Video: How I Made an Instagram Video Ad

Hey guys, what's up? It's Jesse. Today we're going to be talking about how I made my Instagram video ad.
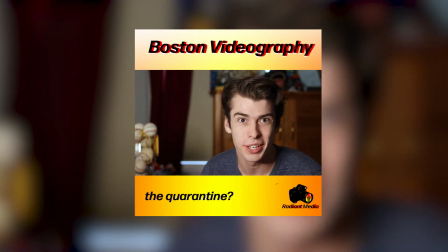[0:05] What can I do to connect with my audience during the quarantine? Let's go!
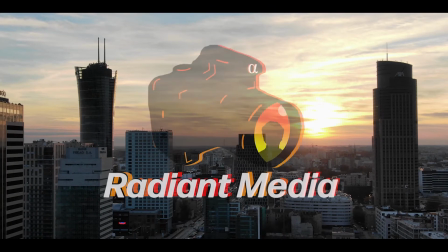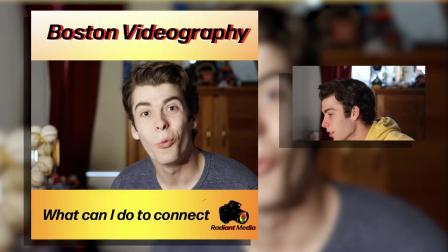[0:17]
Alrighty, so let's start off with the beginning, shall we? The first shot is me looking dazzlingly handsome,
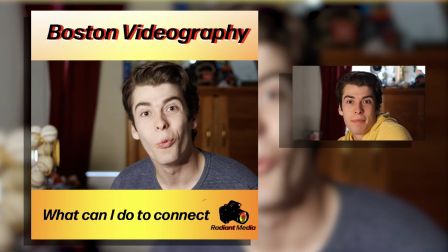[0:31]
and I'm in the spot that I'm in right now, actually, right in front of my bureau. I don't even know if you guys call it that, but bureau,
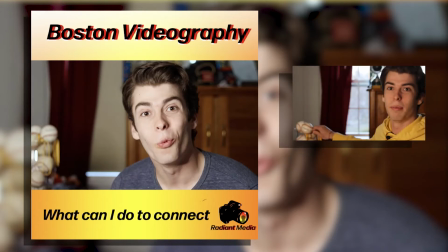[0:43]
and I've got the baseballs that I had in the background.
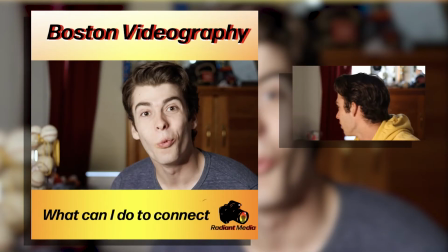[0:50]
And what I was trying to do there by having this in the background and showing the curtains right there is to create some depth in the image. I think that, you know, it's nice to have something to look at in the background.
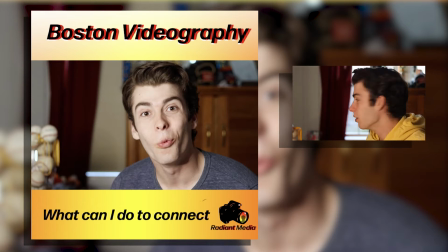[1:05]
So of course, for the guys that don't know, I am a baseball player at Wheaton. The season was cut short, unfortunately, but we've had to deal with that. And so yeah, that's my background, and
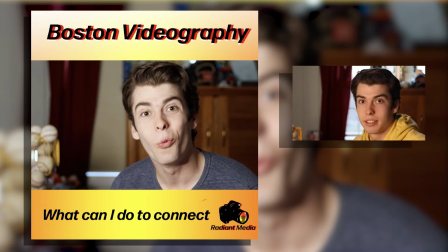[1:23]
I decided to create a square video because that's my favorite format to do on Instagram. You can just see it the easiest. And I put captions down below.
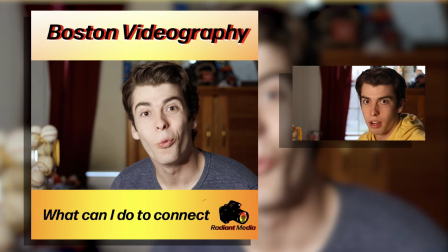[1:39]
And that's just because, you know, when you're scrolling through Instagram, you can kind of scroll past ads when they're on mute, and if you don't have captions, then people aren't going to know what you're talking about, and you're not going to be able to grab their attention right away.
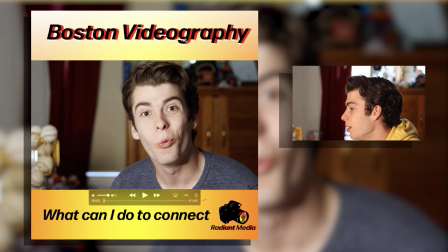[1:57]
And I put Boston videography on top, and you know what? I actually should have probably put something different. You know, I was trying to reach Boston local businesses, so I probably should have put something like
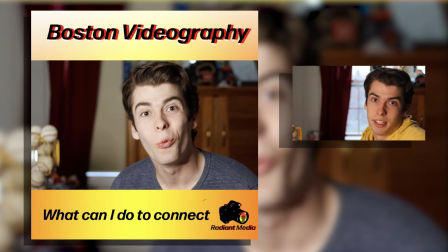[2:12]
your Boston business needs this or something, but you know, what can you do?
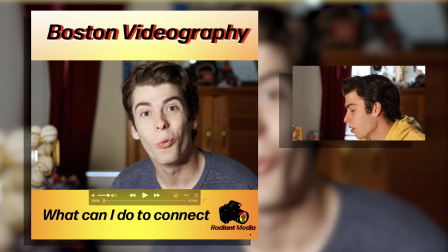[2:18]
Also, I put my Radiant Media logo in the bottom right corner, just so people get familiar with that sort of iconography.
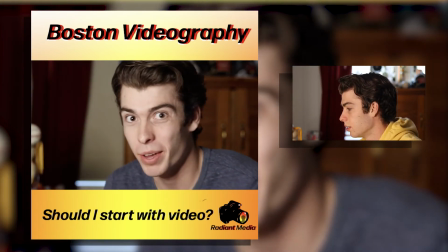[2:31] With my audience during the quarantine, should I start the video?
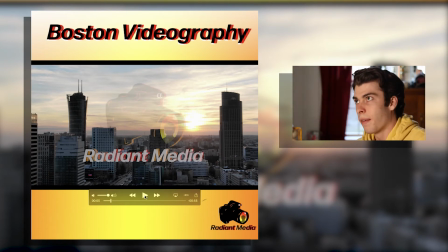[2:34]
So right there, I was trying to establish a sort of, you know, like I talked about with my last video, about how you want to put something in the beginning that really attracts their attention, that asks a question or something that makes them think about, you know, what they're doing.
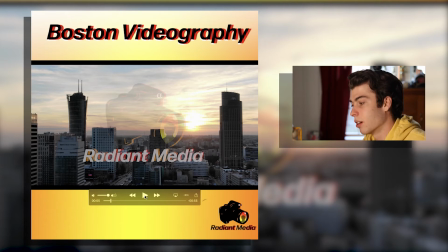[2:55]
In this instance, I'm putting myself into the small business owner's shoes. You know, they're trying to connect with their audience, and they're not able to do that right now because they're not actually, you know, in person with those people.
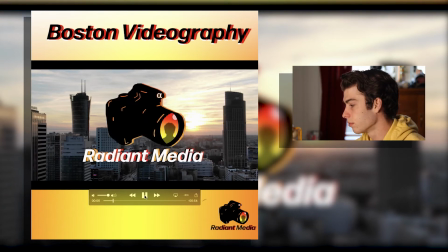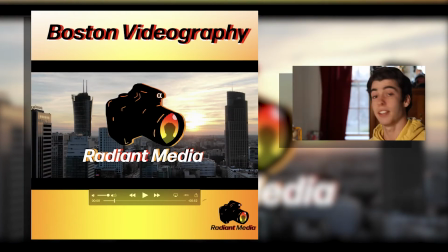[3:18]
Okay, so this right here is a new intro. I hope you guys like it.
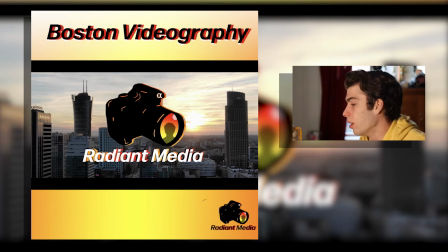[3:23]
It includes my new logo, put it right front and center over a city. I've always loved cities, and so that's why I chose to use that as a background. I'm not 100% sure which city this is. It could be Boston, could be New York, could be Toronto, something like that.
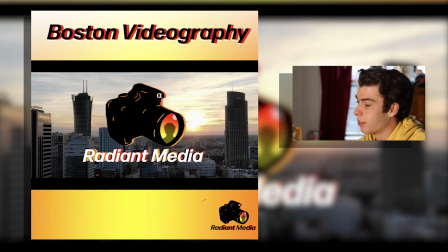[3:41]
I do not know. But I love the sunset. I felt like it embodied the message that I'm trying to get across with Radiant. It's something bright that's going to illuminate the skies, sort of thing. I don't know, maybe that's a little bit too drastic, but that's my thought process behind that.